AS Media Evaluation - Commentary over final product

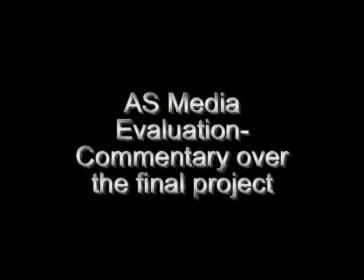0s
In this video I'm just going to go over our full media project, pause it at the points that are of significance, and just go over some of the techniques and features that we used within our piece.
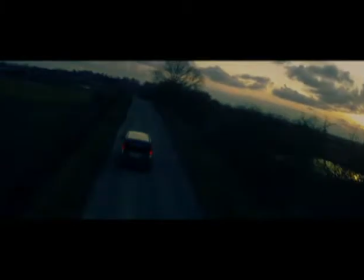15s
So here we use a tracking shot from actually a helicopter that had a GoPro attached to the bottom of it, and that allowed us to get the tracking shot of the car while it was moving, but also of some of the surrounding scenery that really made that shot very effective.
No.
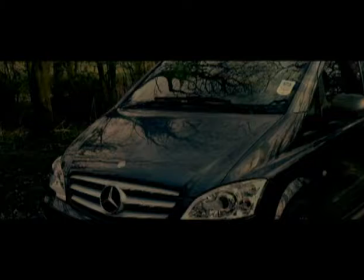35s
In this section we use a couple of voiceovers. I think this was effective as it introduces the audience to the character without actually showing his face. So they start to think maybe what he's going to look like, and obviously they're introduced to him being a male straight away without seeing him in person.
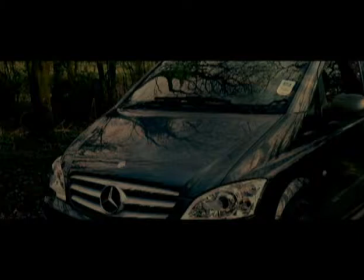54s
Also, it kind of gives something that develops a tiny bit of the narrative structure over the initial establishing shots, and also links in to the conversation that he's having in the car when you can actually see him.
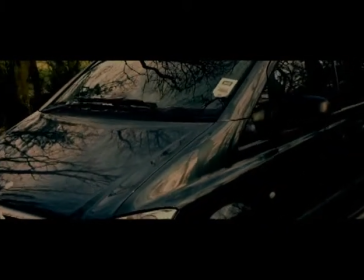68s Yeah, I don't know where I am. I don't know when I'm going. Hello?
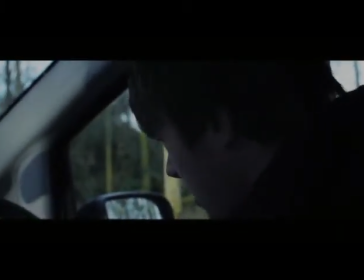74s Hello?
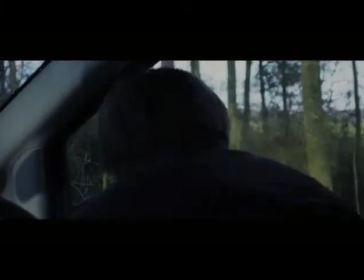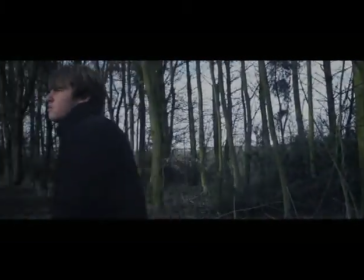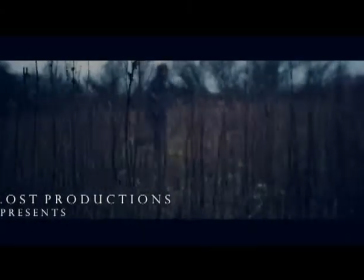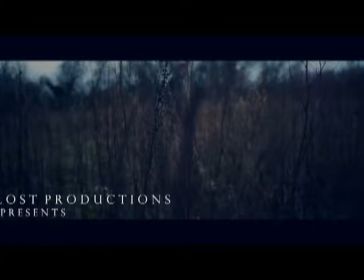91s
Within this section we used a lot of tracking shots, tracking the man's progress through the field and the forest. I think this was effective as it allowed us to implement all our titles within this section and add them appropriately, so the close-up tracking shot of the man, the actor's name would come up and such like that.
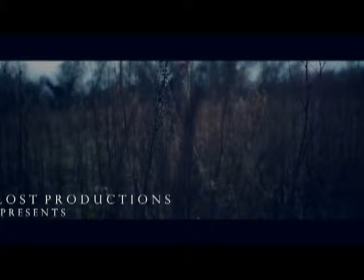109s
Also we used them as establishing shots, so it establishes the location being quite obsolete with the wide open field and obviously the kind of dark, scary forest that he has to travel through to get to the house.
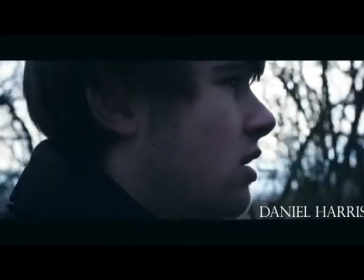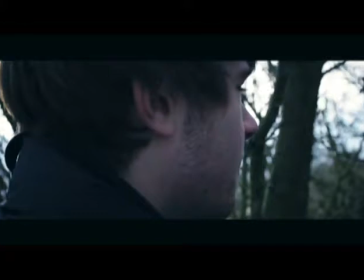131s
In the first half of our opening sequence we've used quite nice shots showing nice scenery, and they've all got a light edit to them to make them not seem kind of imposing to the viewer. Also, that paired with the kind of jolly music, it's quite nice,
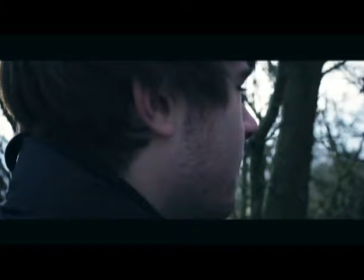147s
and it wouldn't be music that you'd initially associate with a horror. This kind of gives the impact of making the audience relax and gives a kind of peace before the storm kind of feel to it.
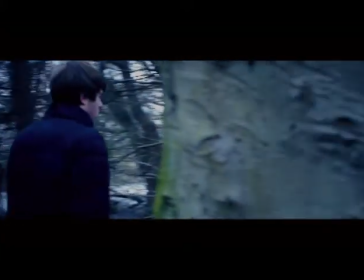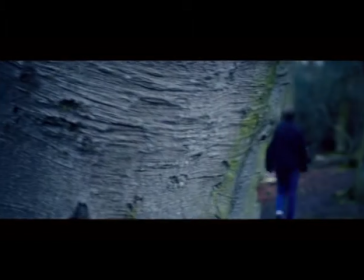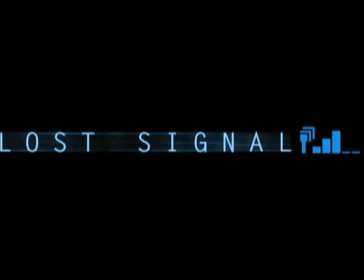173s
As far as the title goes, we did go through a couple of ideas. Our first idea was actually to just keep it simple and have the same style as the other titles were,
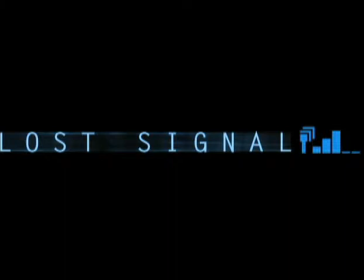184s
and just on a black background, but in the end we went with a kind of little animation, a bit more kind of effects added to the writing. This was effective for us because it linked in a lot with the storyline, with the signal going, and also the title itself.
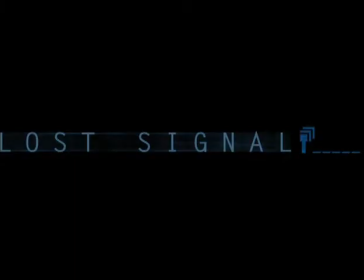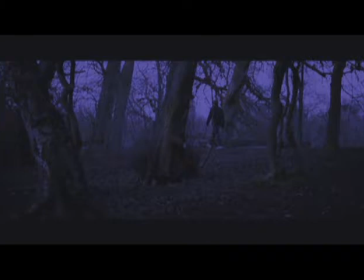209s
This is the section where the whole mood of the opening sequence starts to get a bit more dark and eerie. Obviously the effects themselves, the colour corrections, have got more dark and sinister, but also the music has changed.
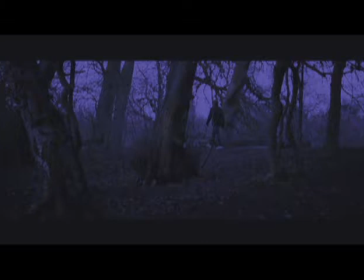223s
The nice music's faded out, and a now more kind of dark and scary music has started to fade in. This gives the effect of putting the audience on edge and kind of making them feel more uneasy.